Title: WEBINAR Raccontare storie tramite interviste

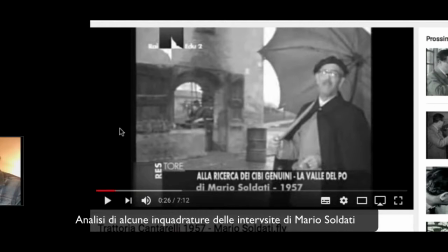2210s
Anche questo è un errore, tra virgolette. È chiaro che si tratta di scelte, non di errori, perché potevano benissimo togliere l'audio o far interrompere
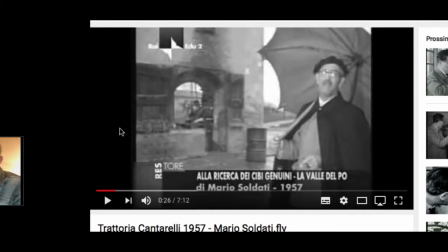2225s
l'artigiano, l'operaio, e invece non l'hanno fatto. Evidentemente perché vuole sottolineare, anche con un persistente fastidioso, vuole sottolineare l'elemento spontaneo
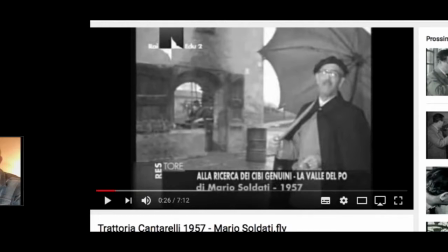2242s
e l'elemento spontaneo come si chiama, dell'ambiente, del giro di interviste che lui sta facendo, perché qui siamo in chiave neorealista, siamo negli anni 50 e lui sta girando l'Italia per
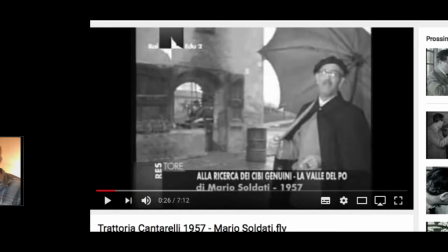2261s
documentare quello che in Italia appunto avviene. Sì, siete a pieno schermo, dovete vedere solo questa cosa di Mario Soldati. Ok, proprio solo i fotogrammi, questi fotogrammi.
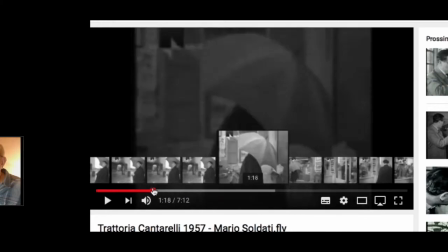2277s
Adesso andiamo un po' avanti, quindi c'è tutto questo martellamento che finisce solo quando lui entra nella bottega.
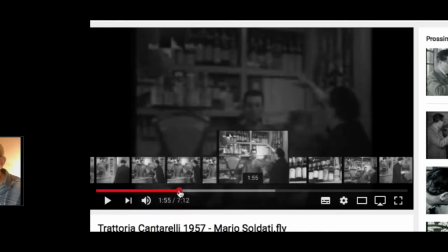2285s
Ecco, adesso lui sta entrando nella bottega, finisce questo martellamento e parla con questo tizio, indica tutte le bottiglie.
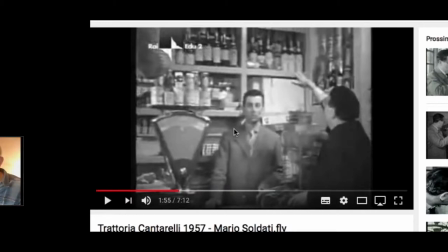2293s
È evidente che lui è già stato qui, si è preparato ovviamente, non è assolutamente spontaneo, però vuole cercare in qualche modo di rendere la spontaneità.
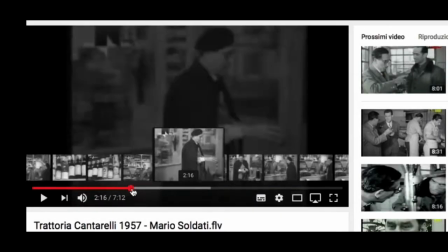2304s
Ok, quindi dentro questa bottega Mario Soldati parla molto, parla per diversi minuti,
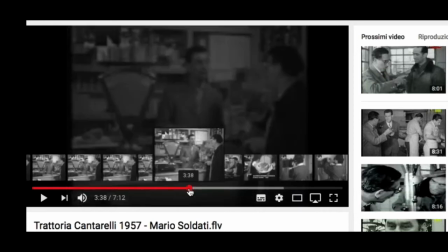2313s
parla a lungo, poi lascia la parola all'esercente che si esprimerà in merito appunto al culatello,
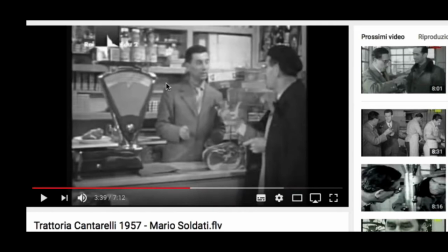2321s
il famoso culatello, che qualcuno di voi conoscerà di sicuro perché viene dall'Emilia. Anche questa è un'infrazione delle regole dell'intervista perché normalmente
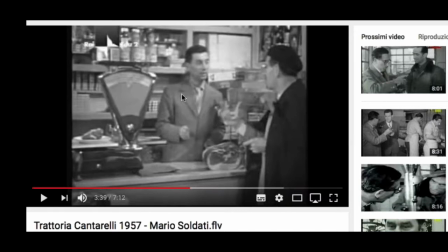2336s
l'intervistatore raramente deve apparire sulla scena e soprattutto deve lasciare lo spazio alle parole dell'intervistato. Questa è la regola. Tant'è che oggi c'è anche questa moda, che è nata qualche anno fa, di tagliare addirittura le domande e di lasciare soltanto le risposte
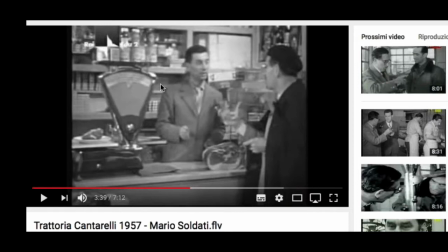2357s
in una dinamica di rappresentazione che mostra un jump cut, cioè un salto da un'immagine all'altra, perché se io taglio dell'inquadratura, ovviamente, e inquadro solo chi sta parlando, poi vedrò degli scatti.
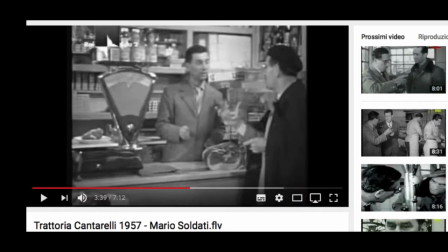2371s
È stato di moda, poi adesso viene ripreso così, anche perché è facile, si taglia, non c'è montaggio in sostanza. Invece qui abbiamo Mario Soldati che occupa la scena. Perché occupa la scena?
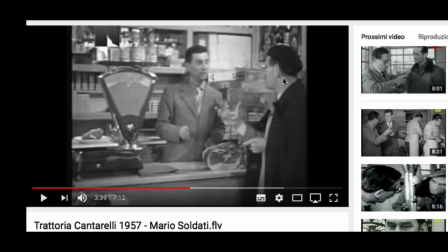2383s
Occupa la scena perché la storia è lui. È lui il filo narrativo della documentazione. Le altre persone servono per avvalorare un messaggio servono informazioni, questo è chiaro, no?
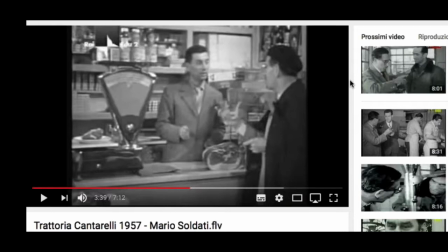2401s
È assolutamente, è ovvio, è il loro primo compito, però servono anche per avvalorare il messaggio di un viaggio itinerante all'interno del paese per documentare alcune sue caratteristiche del paese Italia, della nazione. Tra l'altro, non so se questo o altre interviste,
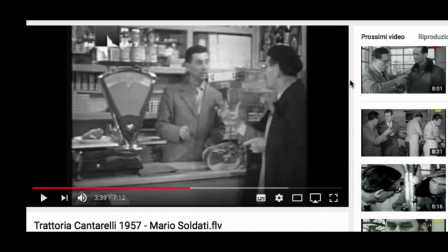2420s
viaggi di questo genere, lui li ha compiuti con Zavattini, grande maestro del neorealismo. Il neorealismo si distingueva, tra le altre cose, per una caratteristica che era quella di badare poco alla sceneggiatura, quindi arrivare sul campo e utilizzare gli elementi che incontravano sul campo.
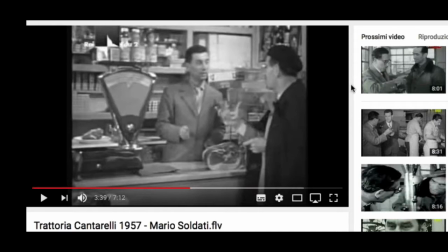2439s
Quindi sicuramente loro sono andati in giro, hanno trovato questo emporio, hanno organizzato ovviamente le interviste e poi le hanno girate.